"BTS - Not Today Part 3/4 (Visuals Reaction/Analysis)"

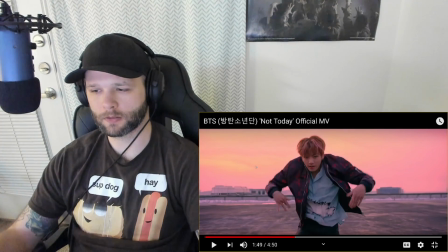Honestly, I wasn't able to tell at first, but I saw it and I was just like, it's a nice shirt.
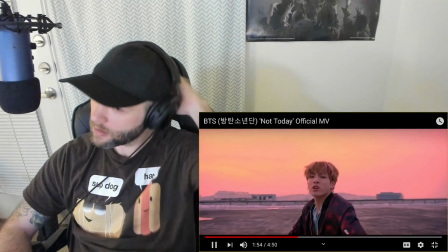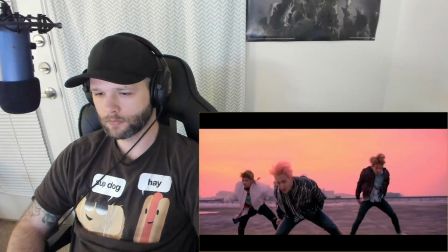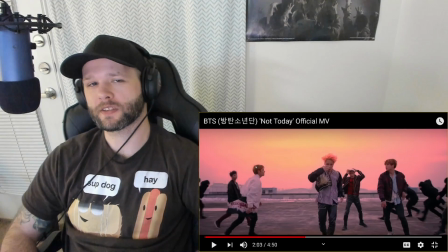Why is Jimin always taking off his clothes, man?
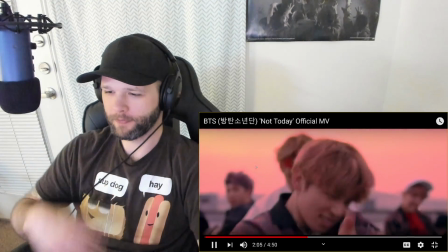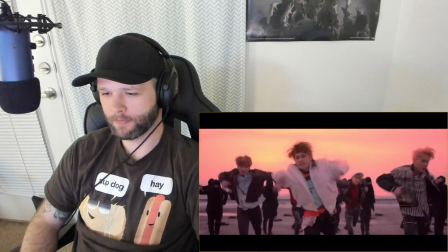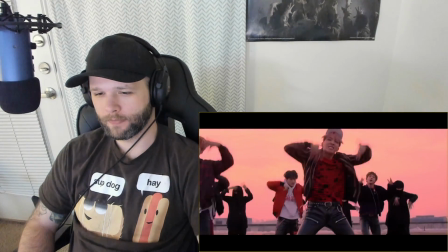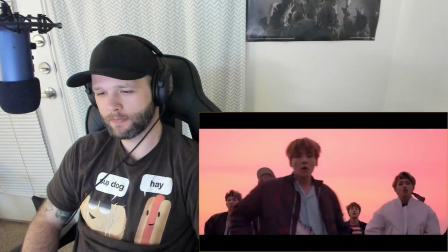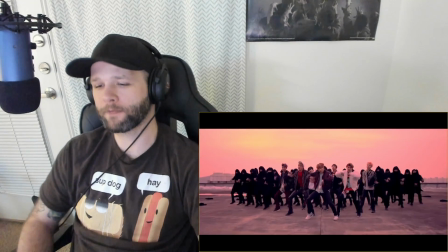Look at that footwork, dude.
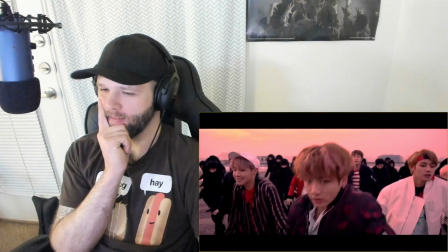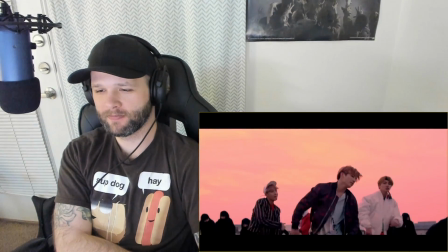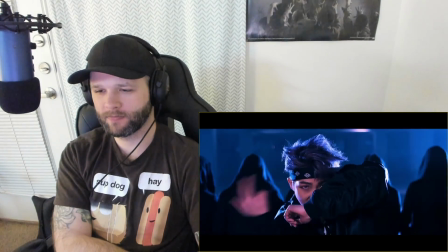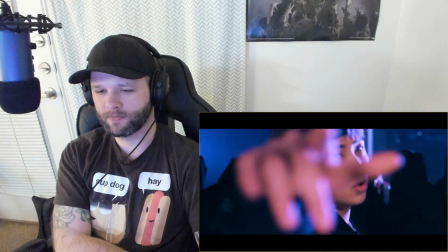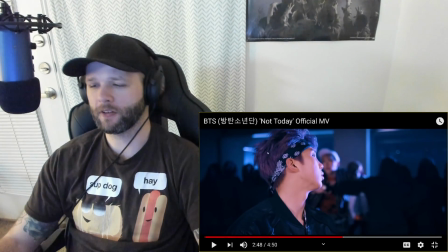So if you notice on this back line right here,
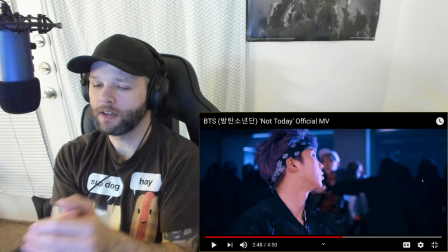the we'll just call them shadow characters because we don't, the dancers, they're holding the line almost as if they're a wall, and they're trying to break through the wall.
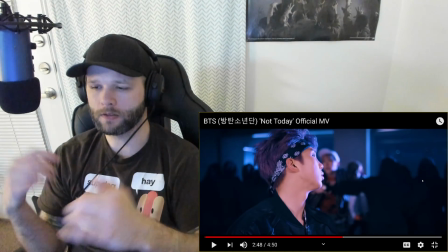And at the start of each line in each verse, you notice they jump almost like because they're attacking the wall.
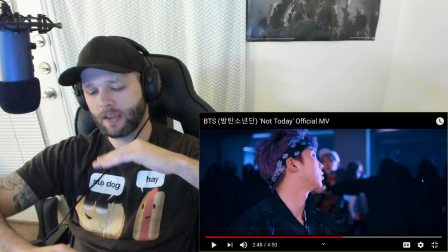And every time at the start of the verse, it's just like they're getting that much closer to breaking free.
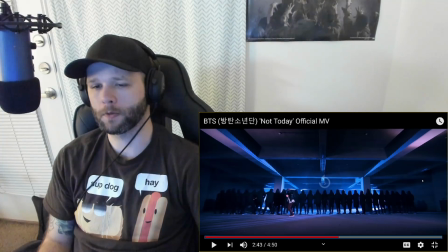So it's almost like a message about their song and what it does for what they expect it to do for people by hearing it.
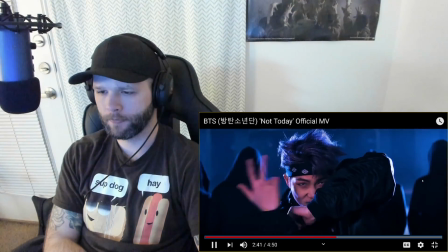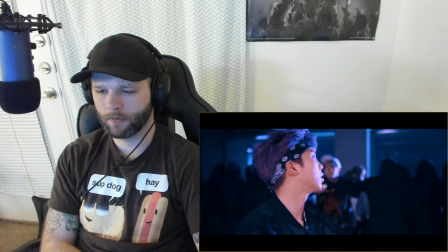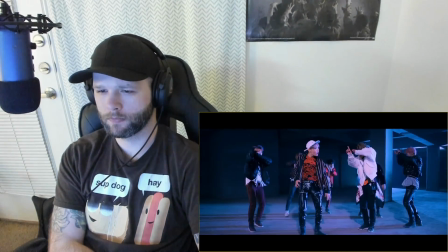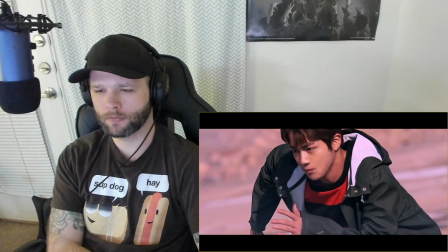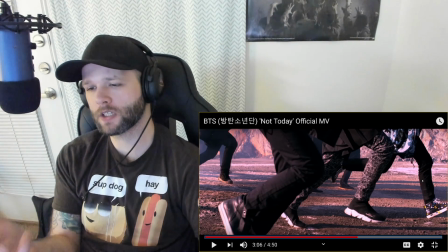And there's definite symbolism in this scene right here, the darkness chasing them as they try to escape from the darkness.
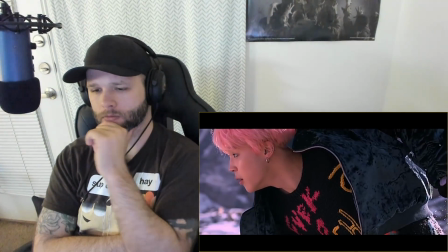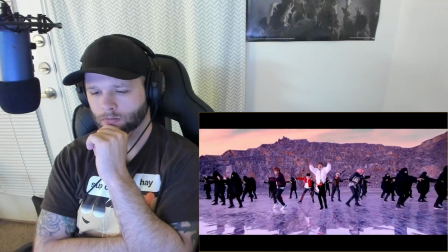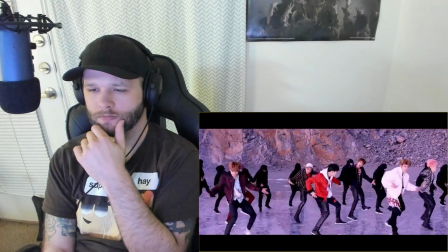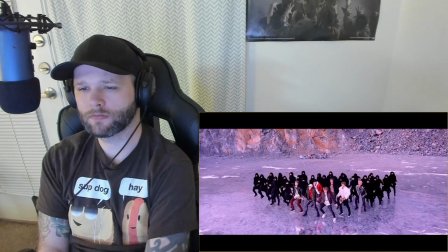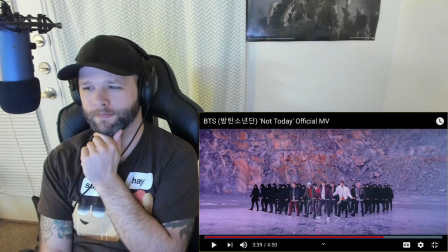Is that snow real? Doesn't look like that snow's real.
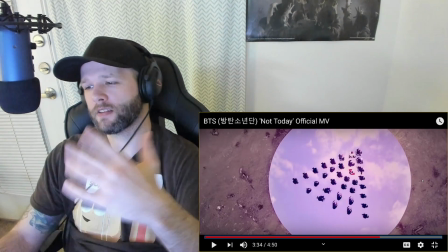I like the stage, the way they did this.
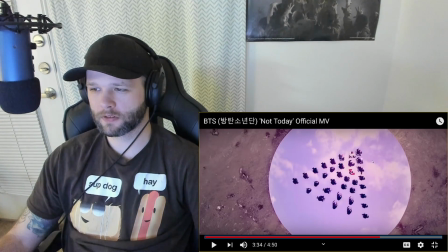This is actually not the stage that they use in the actual video.
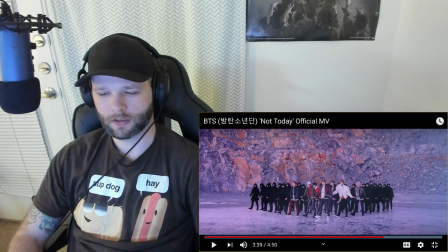If you take a look at the stage, actually it might be. It might be.
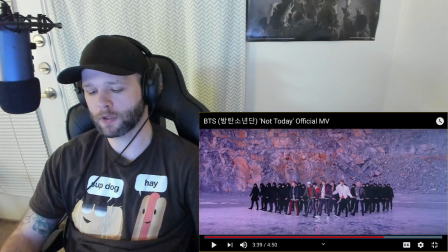Yeah, it's just really well done. It is a stage, but it's all mirrored. So that's why that reflectiveness happens.
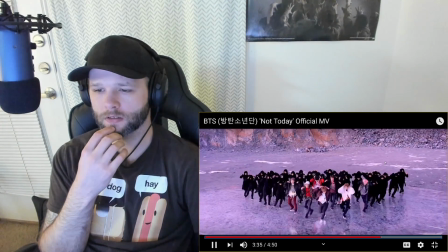But is this snow real? That's what I want to see. And why are they dancing in a triangle?
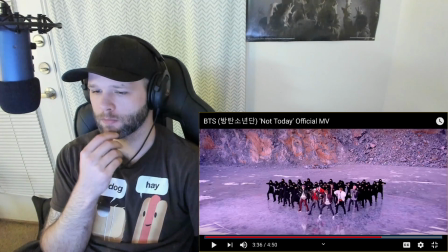That's gotta be symbolic of something.
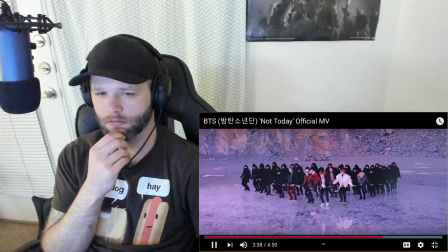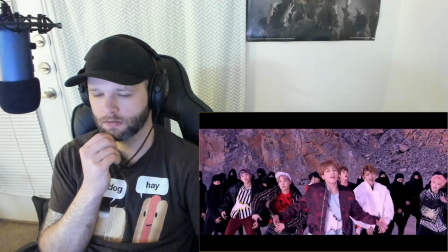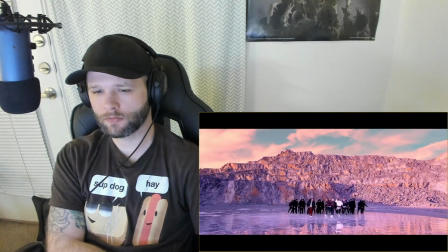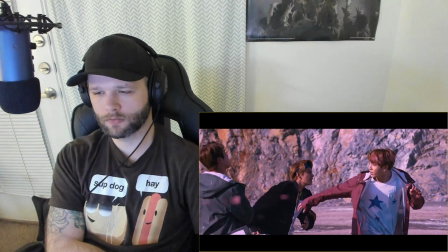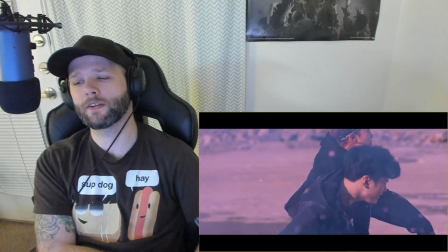And one by one, the darkness is taking care of them.
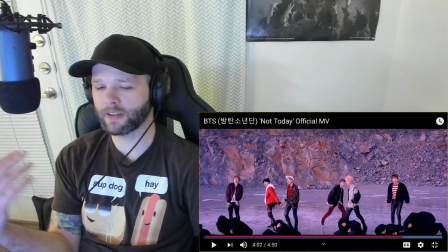But together, they defeat the darkness.
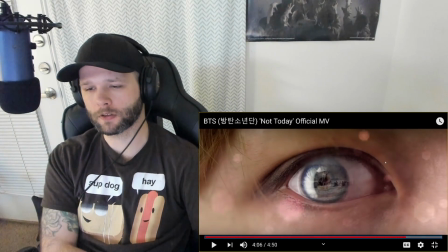They can, I guess they can control the darkness. Who's left? Who's left?
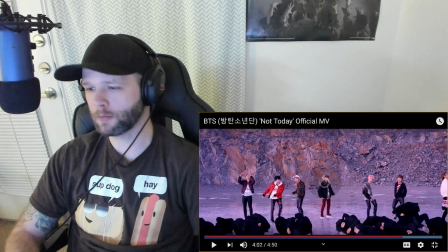Let's go back.